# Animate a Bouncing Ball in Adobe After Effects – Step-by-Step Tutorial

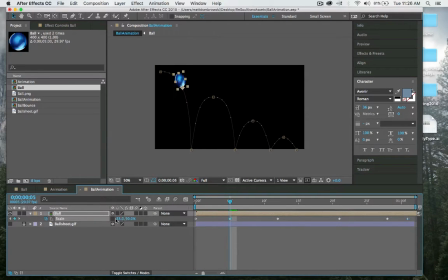(12:27)
So as the ball falls, we can push it in and pull it out. So that ball will gain distance. And when it hits the ground, we're going to compress it and pull it out.
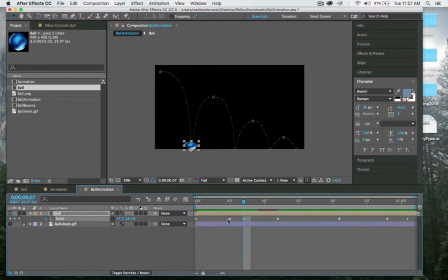(12:44)
So now we have a nice squash and stretch. And what we can do is just duplicate these keyframes as we go. So I'm going to actually take them both, and when it hits the ground here, I'm going to duplicate them, and I just need to duplicate the squash on that one, or the stretch, pardon me.
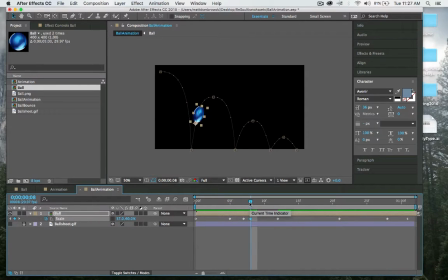(13:03)
So I'll pull it here, Command-C to paste it, goes back to zero, stretches back down. When it hits the ground, we grab our stretch or keyframe, our little squash keyframe, I say and we pull it down there and then we're gonna grab
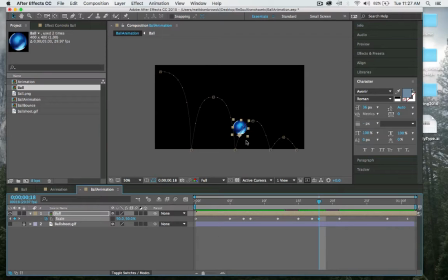(13:23)
one of these and paste it so let's grab the stretchy one again there it is and we'll kind of pull down the stretchiness at this point we don't want it as stretchy because it's kind of dissipating and dying out but it hits there
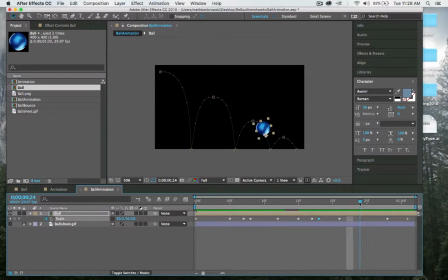(13:39)
we go copy that paste that cool we like this one so we'll line it up looks good there we'll paste it and this one we're going to kind of start taking it out a little bit
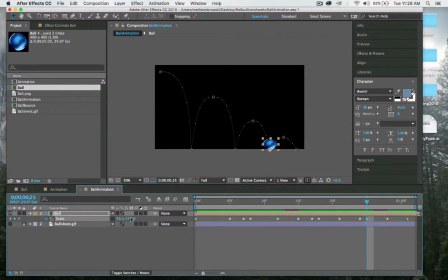(13:59)
so maybe we'll get back to more normalized squash and stretch because it's dying out and there we go this one's a little bit weak so let's pull it up a little bit because we're again it's dying out as we go and now we have a nice squash and stretch so let's play this
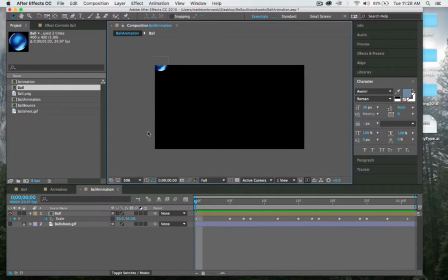(14:18)
back and see not bad so we have the nice tilt of the ball coming down kind of changing directions fluidly as we go
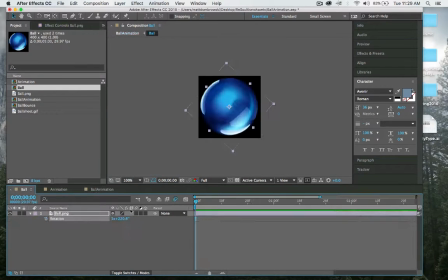(14:30)
and kind of rotating outward again now I can maybe hit my keyframes here so I'm going to set them to zero set the rotation and then we'll move the ball Maybe we'll move it three rotations. Let's start with that in the time frame.
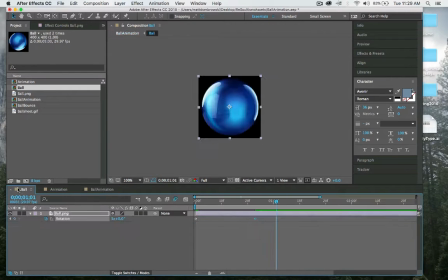(14:49)
So a little trick I like to use is I put my keyframes out here, go here, and the cursor kind of goes where you need it to be. So that's the beginning and the end.
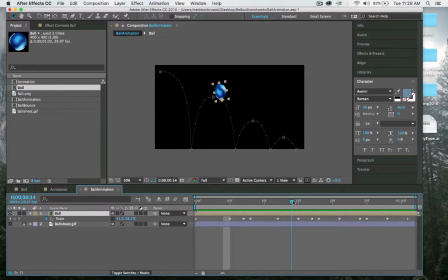(15:01)
And now we have a nice rotation that doesn't look too wacky, and it keeps all our order of transformation in play. it. So this is kind of building up on the ball bounce, but also using different pivot points to kind of work its way out. All right, so what can we do from here?
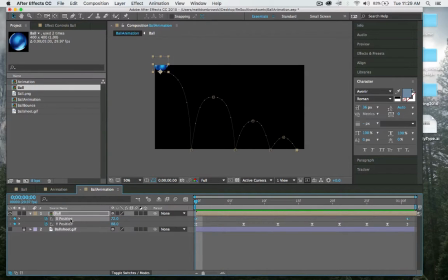(15:18)
Well, now I'm going to go back into my position category and select X. And now I'm going to add some eases on X. So I'm going to go ahead and kind of ease out my curves just slightly. And then this is a very tricky one because you want to make sure that
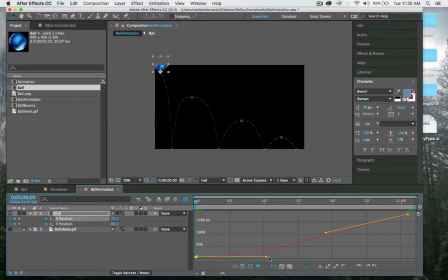(15:37)
everything kind of smoothly plays out. And let's see what we get here. Yeah, it kind of slows out there at the end.
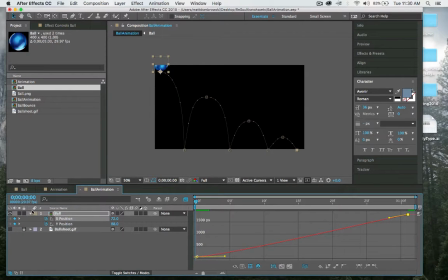(15:55)
So that's a really nice ball bounce. The only thing it's missing is actually motion blur. So next to the ball, I'm going to go ahead and click the motion blur button, which is found right here, and that will activate it.